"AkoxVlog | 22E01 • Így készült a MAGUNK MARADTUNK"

Ennyi.
Egy arc egy filmben, az nagyon-nagyon értékes. És igazából, hát, ahogy a történelem átvonul az ember életén, nem kell szerintem pluszt hozzátenni. Ilyen időskorban meg pláne nem, ahhoz, hogy mit mutasson az ember az arcából. Így aztán azt gondolom, hogy elég a saját életemre gondolni, és akkor már készen van az, amit az Ákos kér. Ahogy Kubik Anna jelen van ebben nagyon egyszerű, visszahúzódó szerepébe,
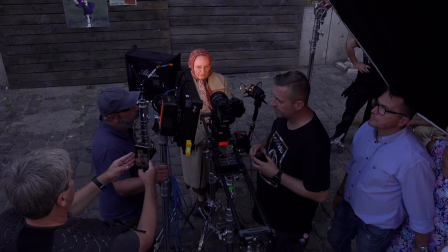és mégis az arcáról egy egész élet öröme, tragédiája leolvasható néhány másodperc alatt.
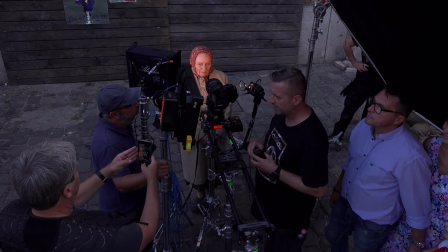Ez sokkoló. A feleségem ott állt mellettem, ő munkában nem szokott elkísérni, most ugye Juli lányommal jött,
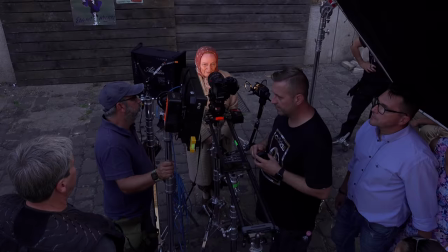és akkor állt mellettem, amikor az Annának a felvételeit csináltuk, és azt sokta a fülembe, hogy ráz a hideg. Tehát ezek nincsenek véletlenül.
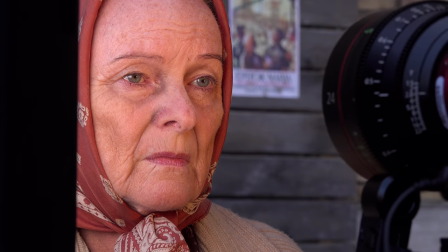Gyönyörű, ennyi.
Ezek az arcközelik, ezek rendkívül sokat kivesznek a színészekből. Tehát nem tudom, hogy el szabad-e mondani, de például a Mélyes Laci kért tőlem egy instrukciót ez a közelihez.
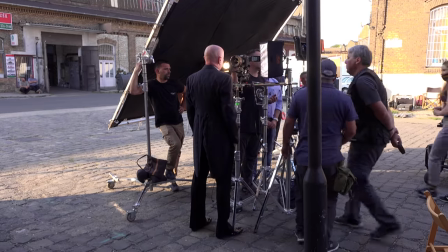Én mondtam neki valamit, és amit láttam a képernyőn, ugye képernyőn ellenőrzöm a fölvett képet, az megrendítő volt. Ez egy nagyon érdekes, nagyon fura harmadik sík a filmben. A 30-as évek síkja, amit szinte egy álomszerűen,
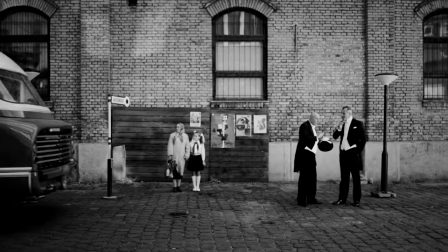megfoghatatlanul ott bujkál folyamatosan.
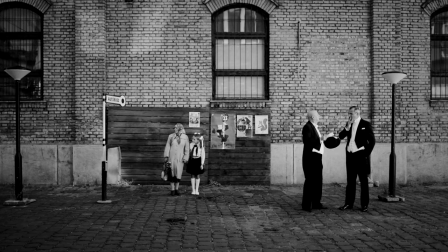Nem körüljárható személyiségekkel, mégis létezésében borzasztóan erős és szélsőséges.
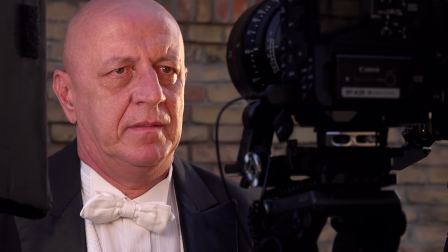És valószínűleg amire kíváncsi és ahogyan instruált ő engem,
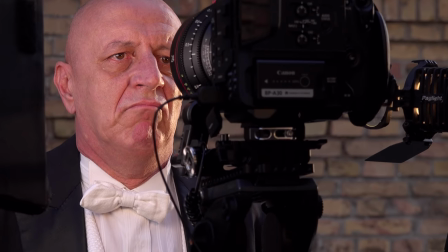arra van szüksége, hogy bár nem tudom ki ő, de hallatlanul érdekelne, hogy ki ő.
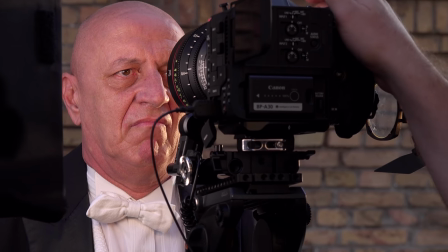Ennyi. Gyönyörű volt. Ennyi volt? Ez. Csak mondom, hogy kapkodják a levegőt a kollégák.
És mondtam, most tessék, gyere, állj ide mellém, és nézd meg, hogy mit csináltál, visszajátsszuk neked. És ahogy megöleltem, éreztem, hogy remeg.
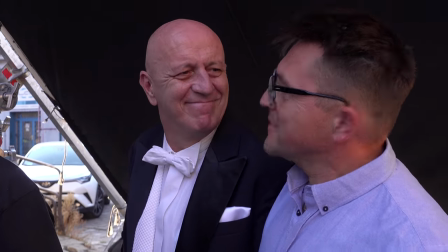Tehát ez azt jelenti, hogy ő nem csak itt volt velünk, hanem a szó legnemesebb, legbensőbb értelmével jelen volt.
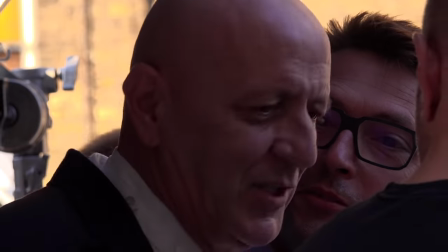Én mindenkitől jelenlétet kértem, ezt több-kevesebb sikerrel mindenkitől megkaptam.
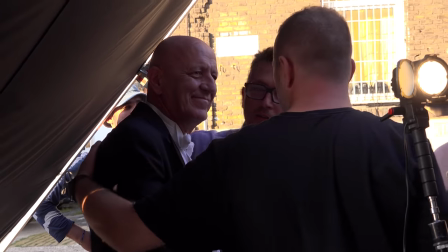Hát ez egy olyan sikerélmény, amit mindenkinek kívánok, aki valaha ilyen vágyakkal, álmokkal áll neki ennek a műfajnak, mint én. A világ elpusztul, és nem marad belőle más, csak ez a kis film, és valaki valahogy módon majd mégis ezt megtalálja, megnézi, akkor képet kap arról, hogy milyen volt itt Magyarországon egy darabka élet. Én szerintem ez megszületett.
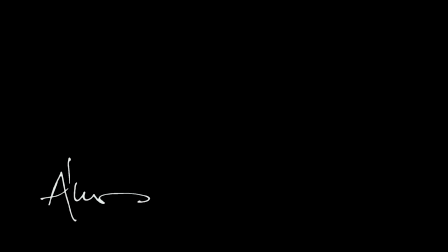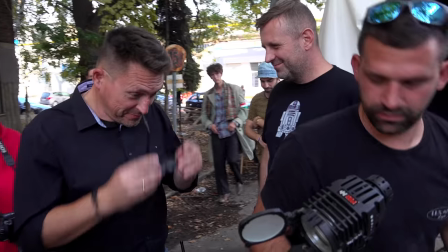Mondod egyet.
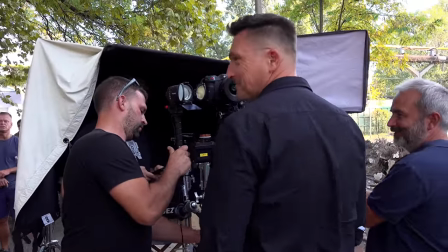Korrekciót, kérnék szépen korrekciót, koszolás. Egy óraegyenesítés, korrekció.
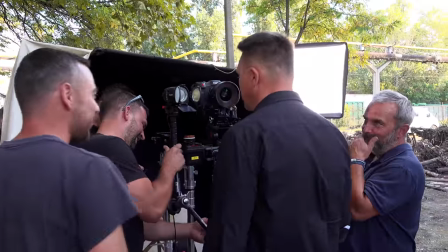Ládát hozzunk még. Most megkapod.
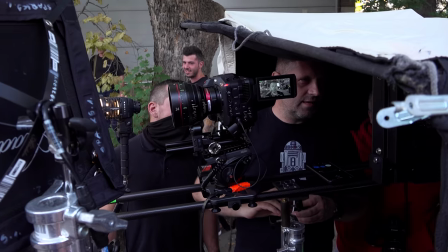Az arc alá. Szett. Tessék!
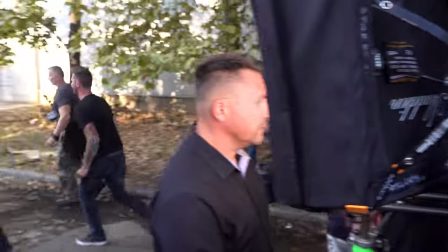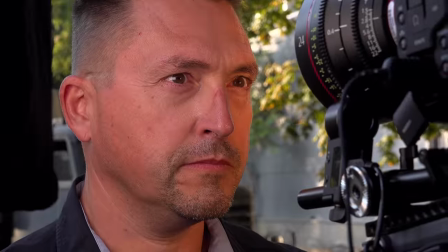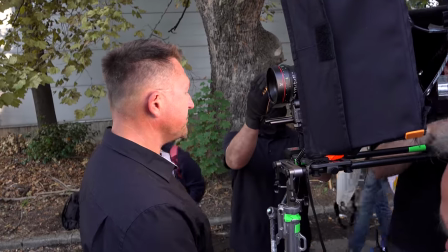Ennyi. Nagyon gyér volt ez a csapiszéria.
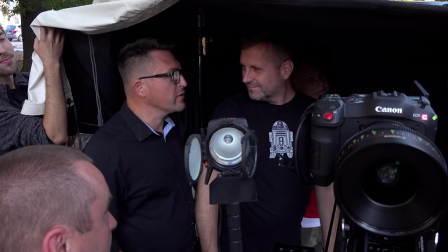Hát igen. Szerintem most megvan minden. Megvagyunk. Ezzel lett teljes. Ezzel lett teljes.